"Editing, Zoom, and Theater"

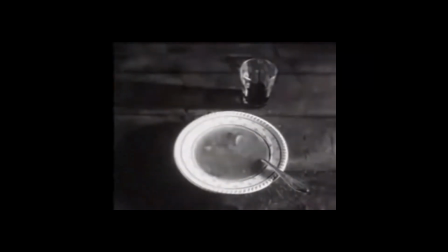The Kuleshov effect, it's this phenomenon that originated with Soviet filmmaker Lev Kuleshov, where you take two shots that have nothing to do with each other and you cut them together.
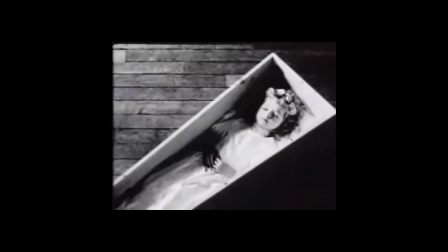And because they're cut together, the audience will interpret these two images and create a meaning that would otherwise be lost without the context.
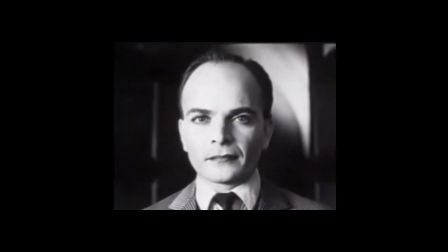This actor isn't portraying any kind of emotion, but because the shot of the actor is cut together with, say, a bowl of soup, the audience will interpret that shot of the actor as a look of hunger.
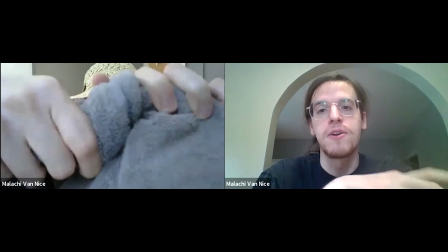Okay, so say you're reading this rag as I monologue about how I don't have any sense of time since quarantine started.
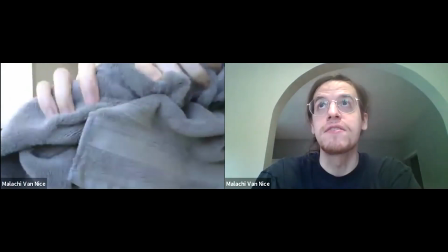I just stare at the ceiling day in, day out.
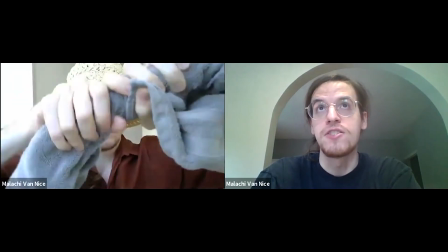I perform monotonous tasks as the setting around me doesn't change. I can't differentiate Tuesday from Saturday.
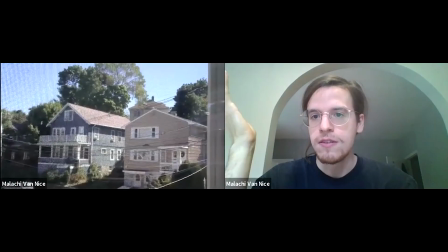Time has lost all meaning to me. It's as if nothing exists except for what I can see outside my window.
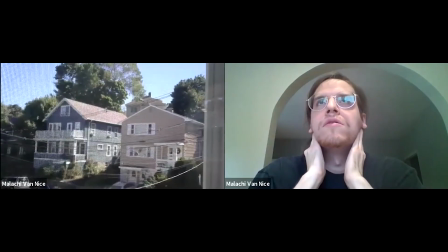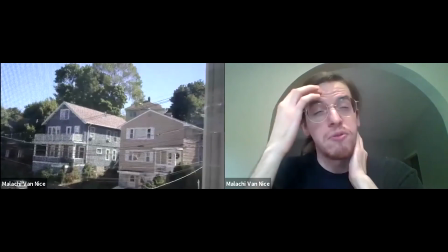I'm sorry, what were we talking about?
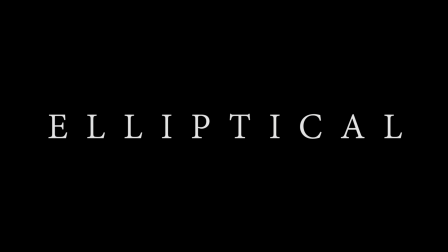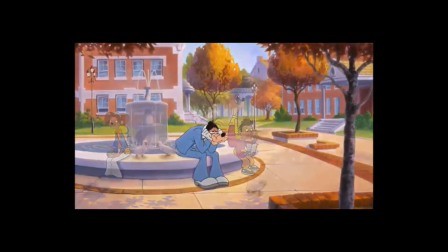Do you ever think that time doesn't pass fast enough? Okay, so elliptical editing deals with how the audience perceives the passage of time.
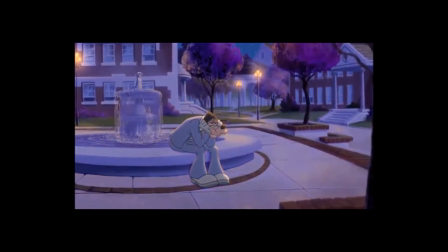Say you want to show a scene where someone waits several hours for someone who never arrives.
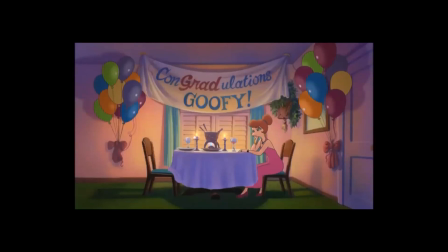You wouldn't show a shot of a person waiting for several hours without cutting. So you can either cut or dissolve to the parts that are important to the audience. Wait, so how would that work in a theatrical setting where things usually play out in real time? It's quite simple, really. You see, you start with, and because the rest of the dialogue is omitted, you assume or you get the impression that a significant amount of time has passed. Makes sense. Fantastic. Are you ready to get back into some theater? Well, there's something still not sitting with me, right? What? Isn't this all still technically video? We can stage this as strategically as we want, but at the end of the day, we're still dealing with people in front of cameras. Well, let me ask you this. What about shows like Great Performances, or more recently, Hamilton on Disney+? Is that just film? Well, no. At least I don't think so.
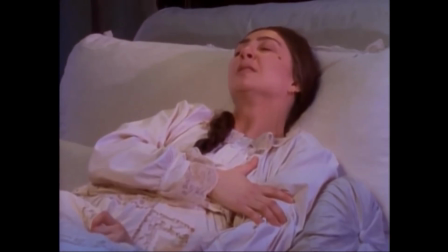I mean, yeah, we're dealing with cameras and close-ups and editing and all of that film language,
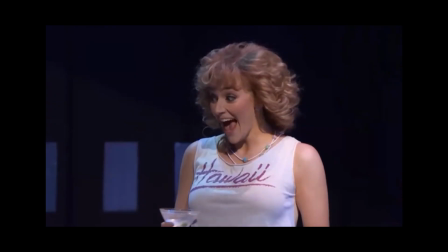but like the film tools are there to preserve what was created for the live performance. Well, that's what this is in a way. The performance still happens in real time, but because we can't be in the same space, we need to use film editing language to create the illusion of one space. But wait, you're Malachi and I'm Malachi. Yes. So how is this happening in real time? This isn't real. This is just a framing device used to convey a complex idea into a more digestible format. Oh. So how does this all end? That's not up to me.